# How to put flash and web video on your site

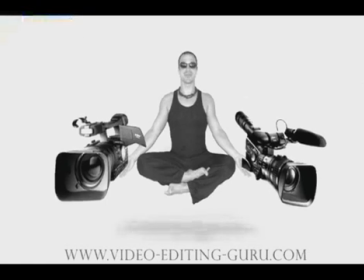0:01 Here's how I made this video file.
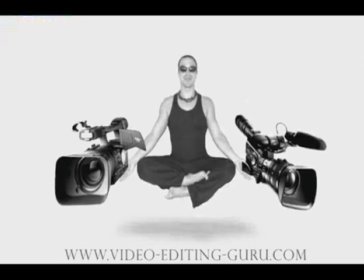0:03 Just to bring more life, more art, more of a professional, polished look to a website, and integrated it into the Flash.
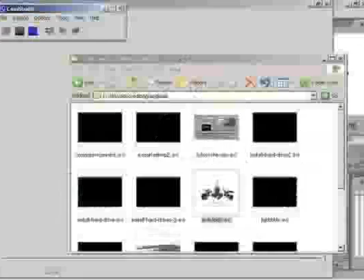0:12 I needed four softwares.
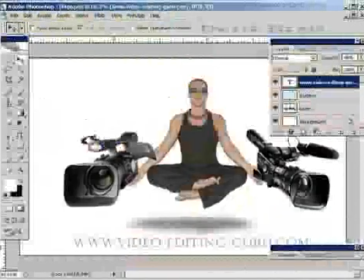0:15 The first one was Photoshop, essential in your video editing to make stuff look really cool.
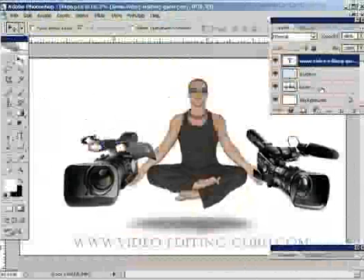0:24 What I did was I took this character here and chopped him out. I found two cameras, chopped those out, threw them in here too, resized them, put them on the hands. Then I made all the three layers, the two cameras and the guy, one layer. You see, they're just one layer.
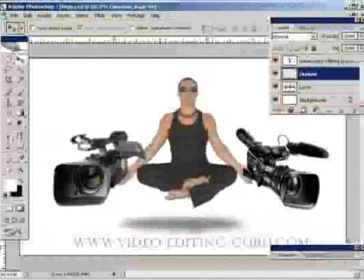0:43 There's a shadow down here, and also there's some text. Sometimes nice to design your text here because you get more of a design look about it in Premiere Pro. It doesn't give you as much options as a graphic design software for doing your text.
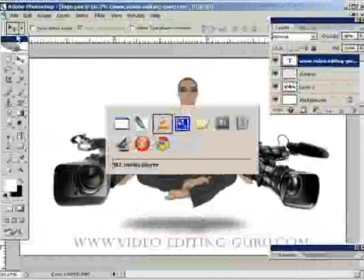1:02 This file is saved, then I open Premiere Pro, and here's one I did earlier.
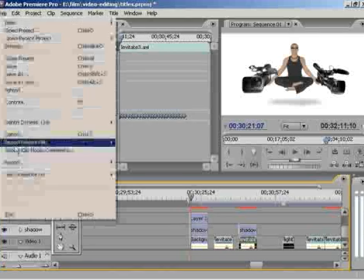1:11 What I have to do first is file, import, I look for the PSD,
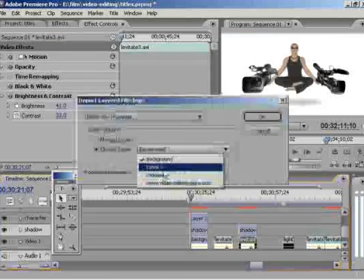1:15 I choose open, and I can choose any of those layers, the shadow, the guy, anything.
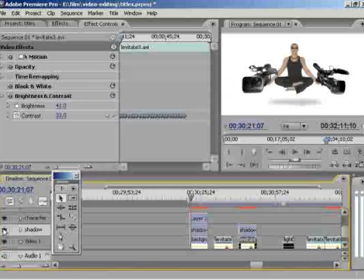1:21 Then I lay them down one by one, the shadow, then the guy. And I want the guy to go up and down, so I have to change this motion over time.
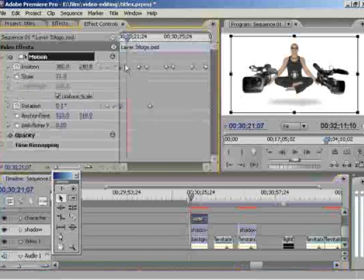1:33 So every time a little moment of time passes, I change the position and I look at it to see if it looks realistic. If it doesn't, I change it, I make adjustments, I can move these little things around.
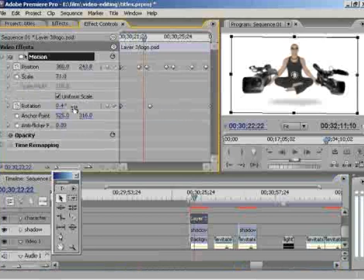1:50 Also, I change the rotation slightly to give it a little sway. In the shadow, I change the opacity over time, which means the strength of the shadow, to give it a nicer, a more lifelike look. I exported the video, and I was left with this on the top right here.
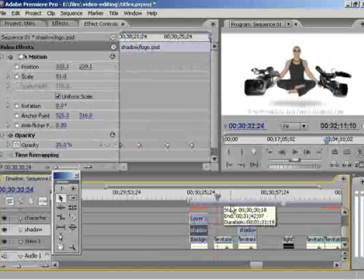2:12 Then I added some special effects. I added the black and white, then the brightness and contrast to give it this ghost-like look. I had to go along and really change the contrast over just short periods of time.
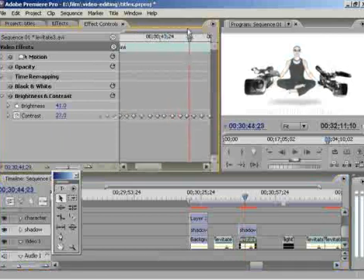2:32 But fortunately, you can copy and paste these keyframes. So once you've done a few, you can copy them and paste them, which is much nicer. I had to reapply the shadow because the brightness and contrast seemed to take the shadow away.
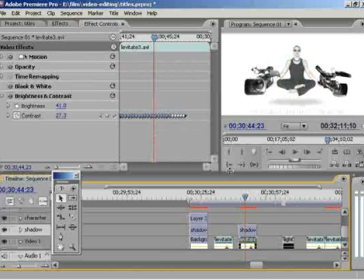2:54 And that's what I was left with, was I exported a high quality AVI file off this.
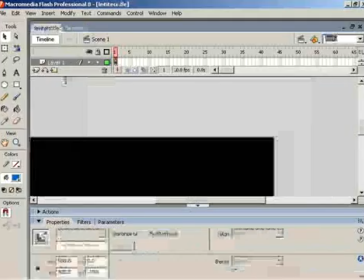3:00 Then I had to open Flash, import it into Flash,
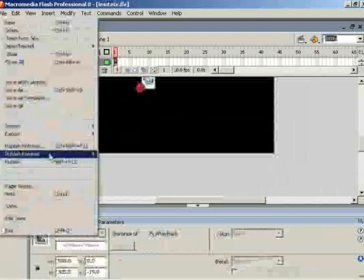3:06 resize it, and save it for the web. And all these things, they take a lot longer than it looks.
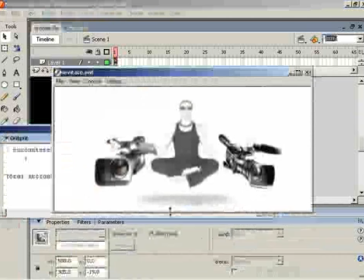3:14 And you can see the text down here, but I decided just to shave the text off with a special HTML,
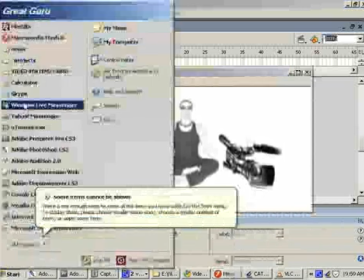3:23 and on the video editing website, let me just open that, I'll show you what it looks like.
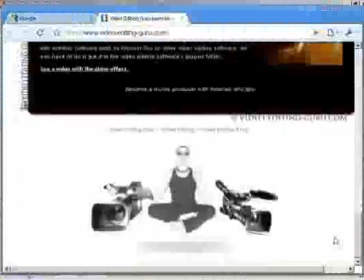3:31 videoeditingguru.com. I scroll down and here it is down here, a Flash document that loads fast, that gives a cutting edge look to the style and feel of the Video Editing Guru website.
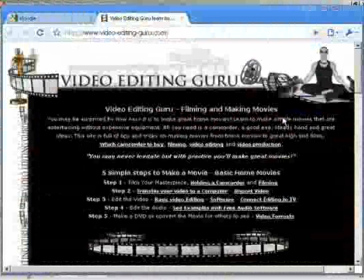3:44 And that's how we integrate video, or one of the many ways, into web design or even for a commercial. I'm Mark Gibarelli, and this has been for VideoEditingGuru.com.